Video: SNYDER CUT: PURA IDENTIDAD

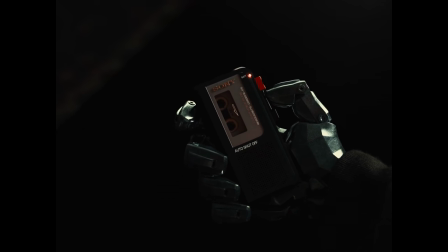252s
Las presentaciones de personajes y su intrascendente narrativa son un intento desesperado de Snyder por intentar salvar su universo,
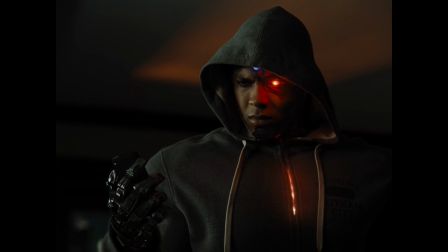260s
o al menos conseguir un efecto sobre el espectador.
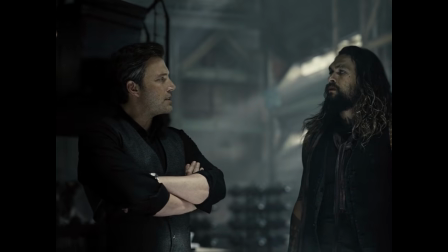263s
El montaje es atropellado y sigue teniendo en muchas escenas la marca desordenada de Snyder, pero no es una sorpresa,
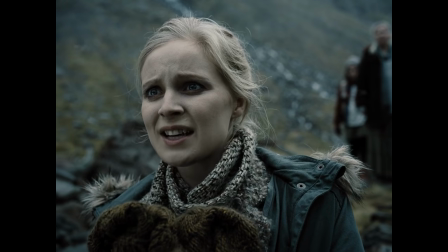269s
como la escena en la que las mujeres islandesas cantan Aquaman, que se larga tantísimo que llega a generar un poquito de incomodidad y vergüenza ajena.
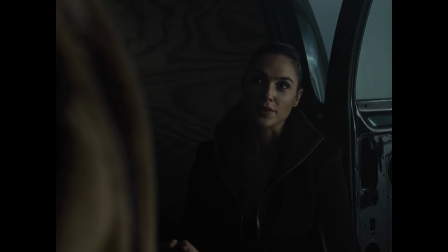277s
Creo que Batman vs Superman fue un error de Snyder, porque quiso jugar con el thriller, y lo suyo no es este género.
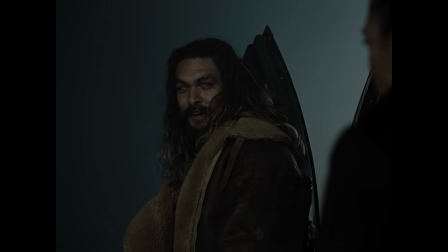283s
La especialidad de Zack Snyder es el esteticismo hortera y la acción a raudales.
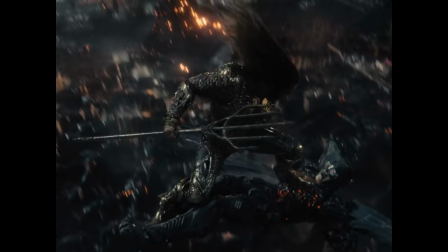288s
Los mejores segundos de sus películas son aquellos en los que despliega un montaje de videoclip con música portentosa acompañando.
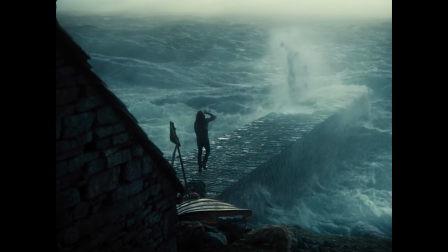294s
La escena de Aquaman es una gran representante de este estilo, de este despliegue de medios absurdamente innecesario.
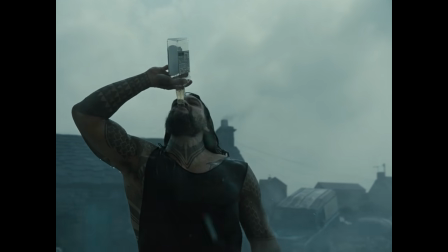301s
Es una flipada que no tiene ningún sentido narrativo ni realmente estético, simplemente mola.
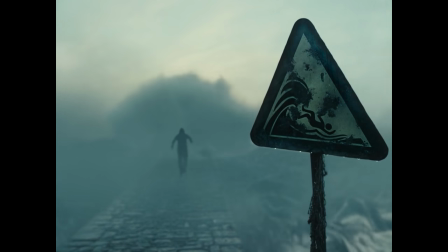306s
Pero, ¿qué hay de malo en ello? La película tiene muchos problemas para contarse, como le ocurre a las antecesoras,
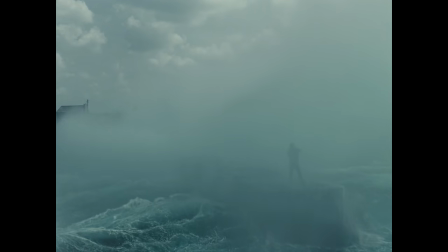313s
pero al final, a pesar de un epílogo que quiero sacar de mi cabeza por lo terrible que es, te deja con un buen sabor de boca.
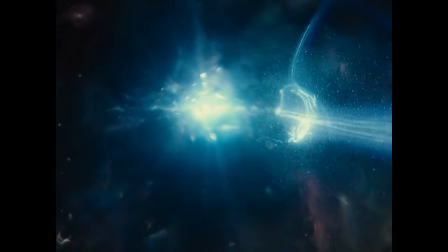320s
La escena de Flash, quizá con menos cámaras lentas en la película, podría llegar a ser la más especial.
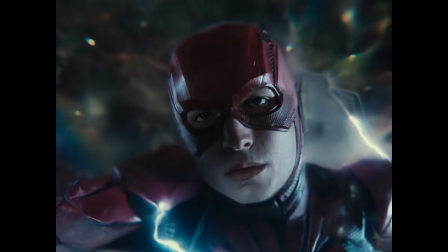325s
En un momento hablaré de ello concretamente, pero a pesar de todas las andeces que se han dicho de Snyder,
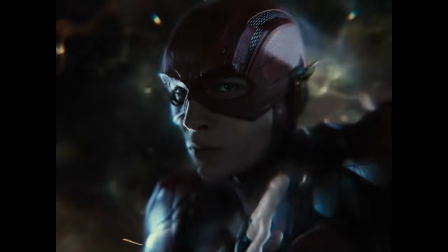331s
entre ellos yo me encuentro de que no podía emocionar o crear momentos realmente especiales, esta escena coge el testigo y muestra a un Snyder que no habíamos visto antes.
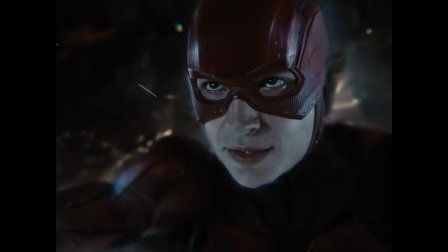339s
En 300 tenemos algo parecido, pero ni medio cercano a la humanidad que desprende esta escena.
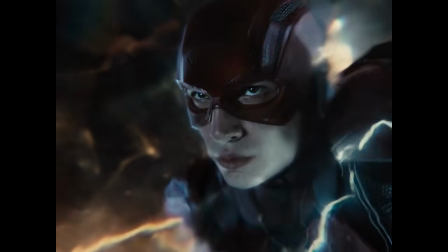344s
Snyder no necesita 30 películas tras de sí para que este momento nos consiga emocionar, porque es genuinamente emocional.
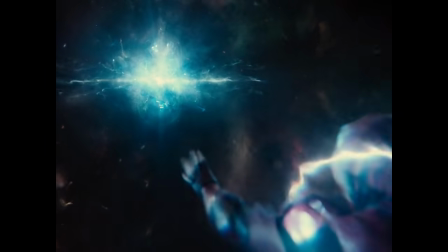351s
En un momento absoluto de destrucción, Flash consigue parar el tiempo,
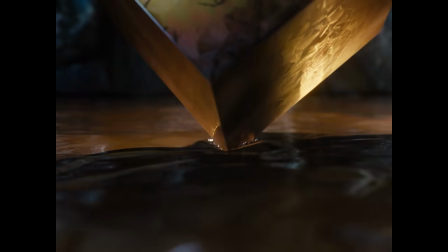355s
en una escena en la que emplea un elemento que se nos adelantaba anteriormente, mostrando que Snyder también puede ser sutil.
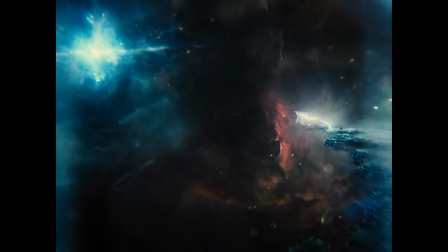361s
La alteración de la acción, la explosión que parece simbolizar un corazón latiendo en la distancia, apagándose,
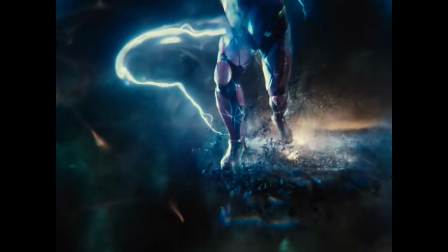367s
mientras Flash camina por un suelo que se reconstruye mediante sus pasos, una música esperanzadora pero también visiblemente preocupante,
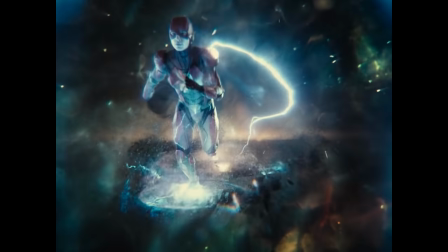374s
unas palabras que parecen ser un homenaje de Zack Snyder hacia su hija, un monólogo de Flash mientras deja todo atrás,
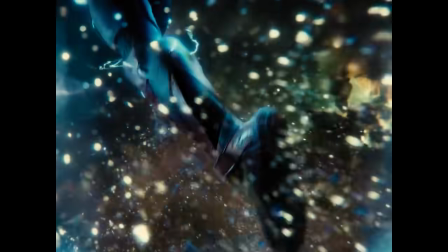381s
mientras intenta volver al pasado para arreglar las cosas.
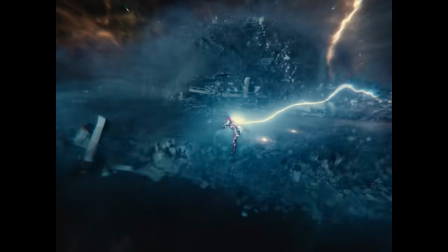385s
Es Zack Snyder comunicándose directamente con el espectador, preguntándose o anhelando si pudiera volver al pasado para decirle a su hija que todo podría ser diferente.
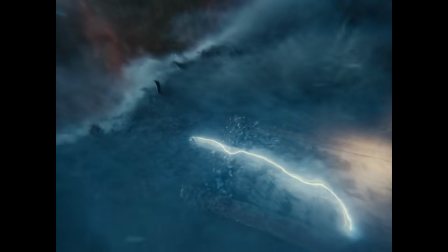395s
Es una escena con un subtexto emotivamente demoledor,
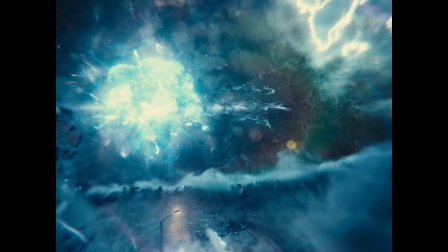398s
poniéndose durante unos segundos en la piel del personaje y abriendo su corazón en la que es una de las mejores escenas del cine de superhéroes.
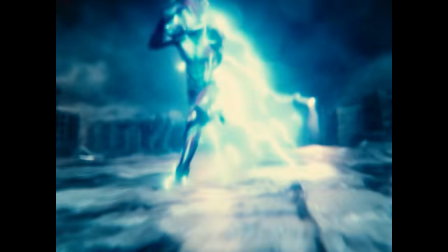405s
Por su calidad en cuanto a montaje, efectos especiales, ritmo y profundidad narrativa.
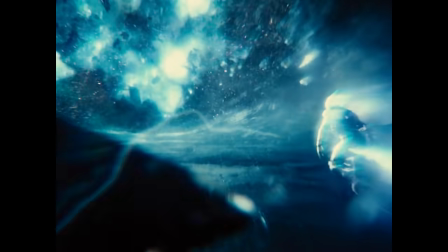410s
Es una joya que corona el final de una película que parecía ser una extensión de la Liga de la Justicia de Josh Whedon,
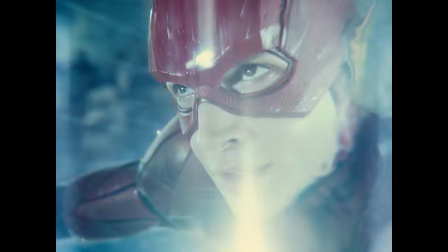416s
pero que acaba de mostrarnos que al contrario que la amalgama de estilos que era aquella película, ésta sí que tiene identidad y estilo único.
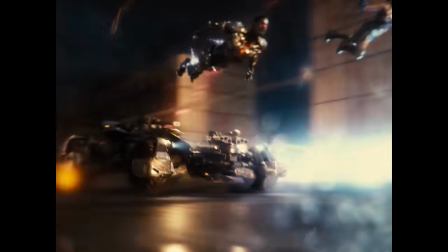424s
Es cierto que el abuso de cámaras lentas en la película puede llegar a ser cansino y generar hartazgo en el espectador,
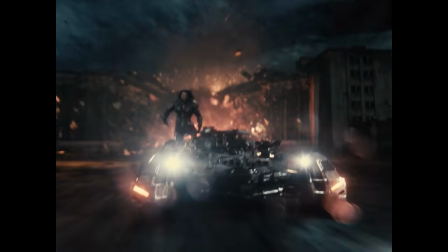430s
y es por ello que le quita la condición especial a Flash en esa última gran escena. ¿Deberían ser las cámaras lentas un recurso excepcional?
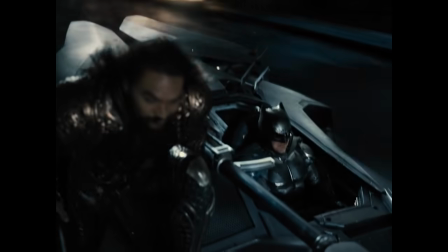438s
Es cierto también que muchas películas son un recurso empleado en un momento puntual,
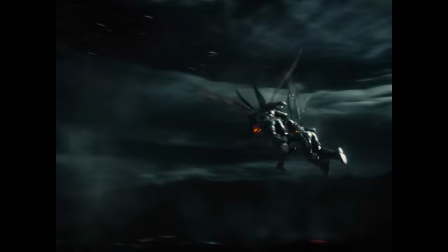444s
y es por ello que hay algunos planos que se convierten en especiales, porque precisamente son únicos.
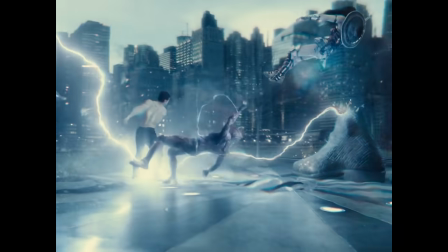450s
Snyder quiere cámaras lentas constantemente. ¿Por qué? Porque quiere que todo sea especial, que todo sea espectacular.
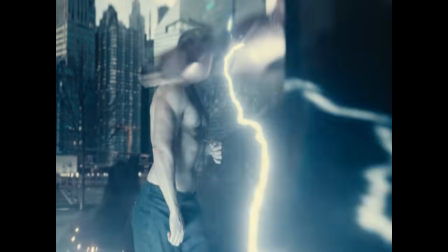458s
Quiere que el continente predomine sobre el contenido.
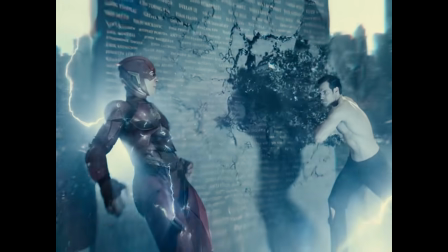461s
¿No es entonces contraproducente que quiera hacer todas las escenas espectaculares, si todas las escenas son especiales, al final, ninguna lo es, ¿no?
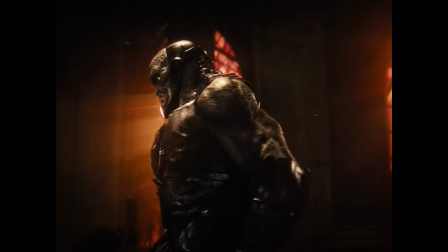470s
Charlando acerca del Snyder Cut, el magnífico y siempre acertado Quetzal,
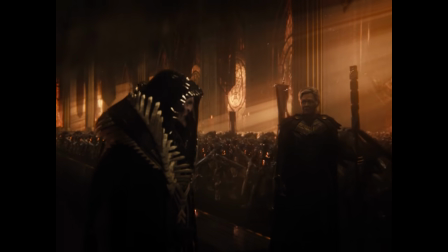474s
me dijo que Snyder era un gran representante del Wagnerianismo, todo lo que haría grande, increíble y espectacular.
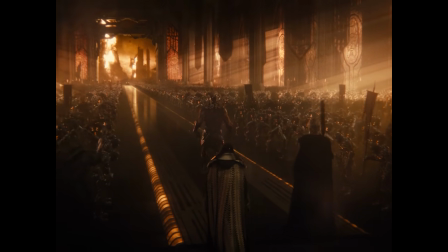481s
Puede que sea cansino, puede que siempre haga todo especial, pero esa es la identidad de su cine.
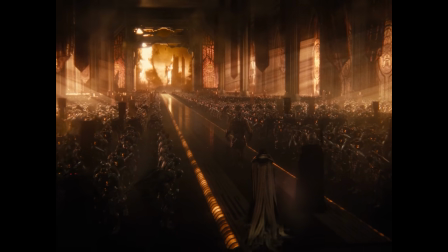488s
Cuando vamos a ver una película de Zack Snyder, todo va a ser espectacular,
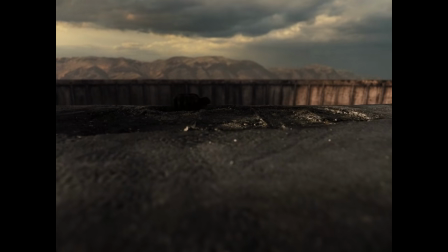492s
y para el espectador quedará decidir si quiere que todo sea un despliegue efectista constante o una película más sobria.
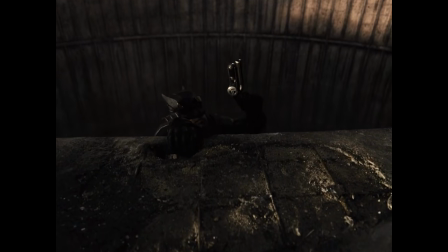498s
¿Y qué pienso yo?